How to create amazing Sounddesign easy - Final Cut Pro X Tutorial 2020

What's up YouTube welcome to a brand new video and tutorial. My name is Eric and today we are talking about sound effects and sound design and how you can nail that even if you don't understand sound as much as video. Let's head right into that.
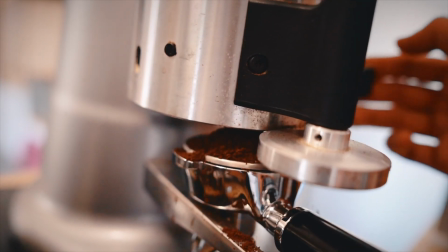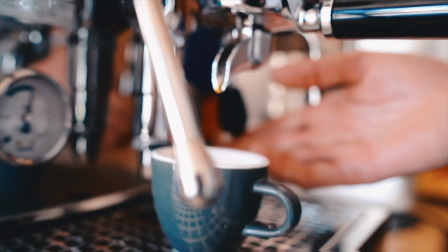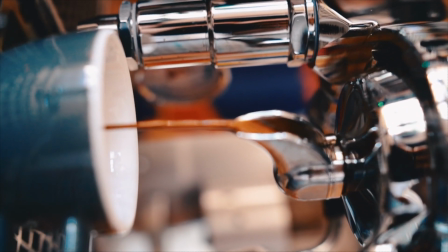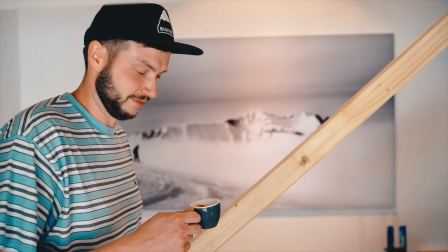so sound design is probably the most underrated thing when it comes to videography so the short clip you just saw is from a video I make for a friend of mine who does amazing handcrafted snowboards and ski go check him out I leave you a link in the description now let's check out how this will look with only sound effects and without music as
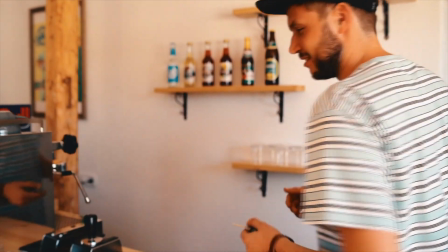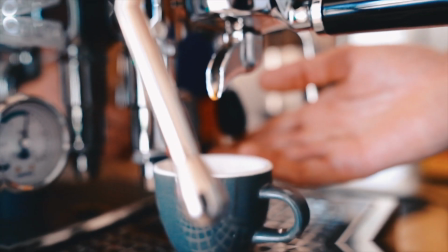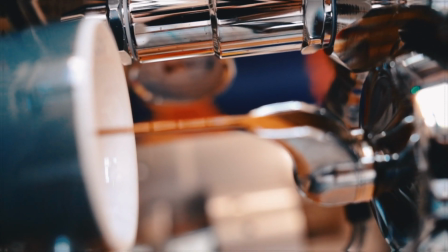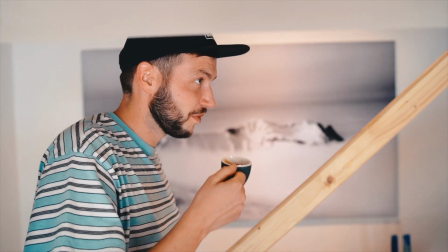you can see this edit works great with music just with sound effect and that's because there are so many different layers of sound effect in this video but where to get them now Final Cut Pro offers a big library of sound effects which are free to use and they are quite good as well but what if you can find the right sound for your video you can simply search the internet and rip somewhere off or you use a library like
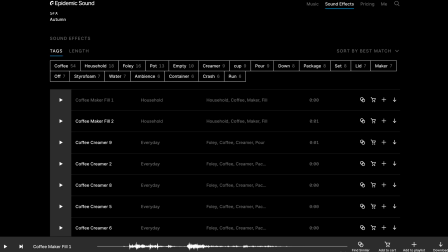epidemic sounds they have license free effects and tons of great music now this video is of course not sponsored by epidemic so and it's simply what i use and pay but if you want sponsor my videos epidemic so and i'm here hit me up anyway when you got the sound you were looking for simply
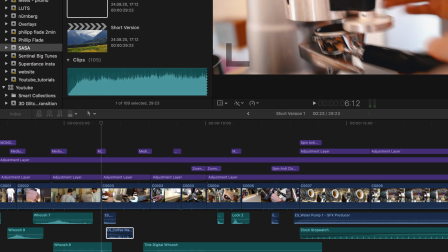bring them into your timeline move them to the right spot and
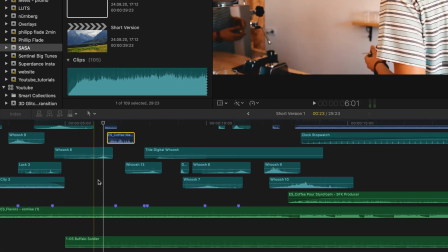i recommend to turn off the music by pressing V and listen
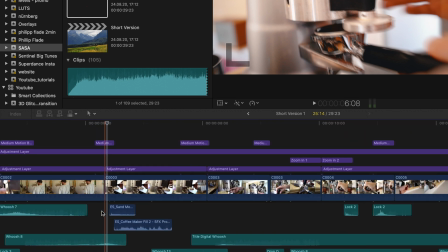to the effect itself. Make it less or more louder.
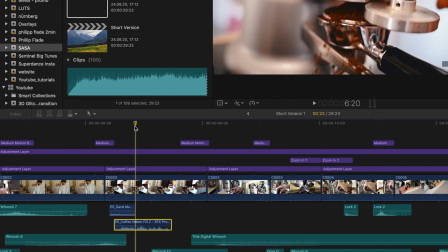In this case I use the sand movement and coffee maker fill to create the sound of the coffee falling into the handle which probably makes no sound at all but it helps selling the shot.
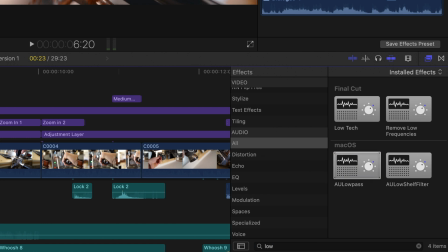The fill is way too heavy and crispy so I search for low pass and dropped it over the sound.
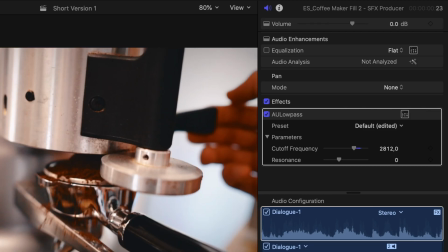Then I played with the parameters to make it less crispy now let's look into the video while watching the sound timeline so you can get a bit more better feeling what i used for what we're starting outdoors
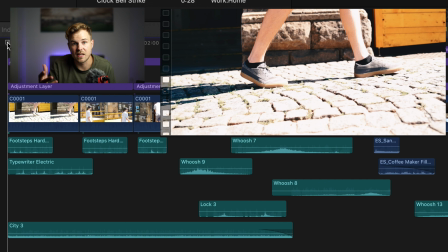in a city so i used a city sound to bring a bit more ambience now
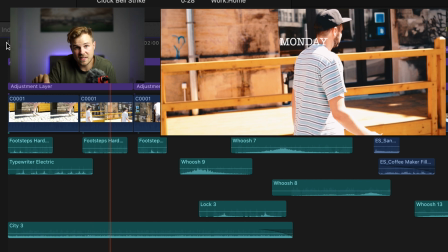of course the typewriter sound for the text and a footstep sound which is less louder when the
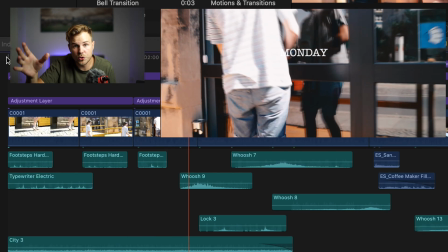camera moves away from his feet as you hear a boost for the speed ramp and a lock for the keys to open the door.
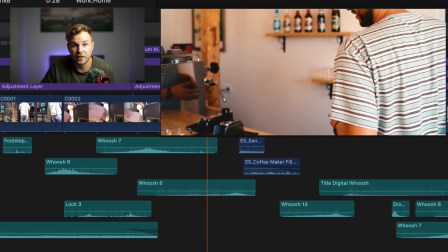A bunch of different bushes,
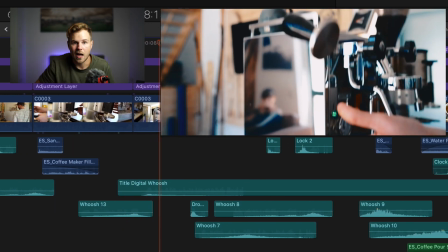the sand and coffee fill up I showed you previously and a muffled drop for the stamp pressing the coffee into the handle.
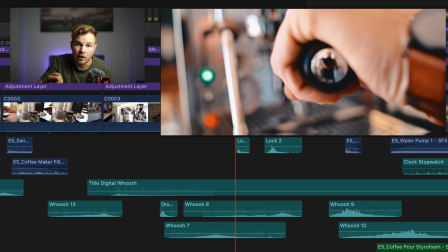For the handle locking I used the lock sound from the door which we seen before.
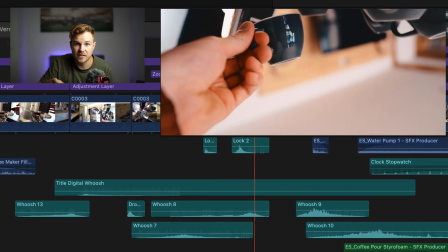I cut it in two and slowed the sound down to to about 65 percent.
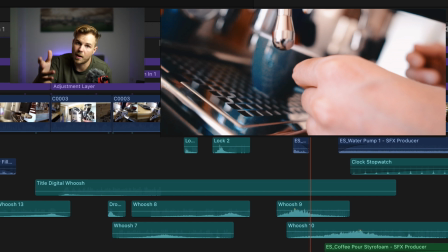The coffee mug sound is from Epidemic Sound, simply a coffee mug.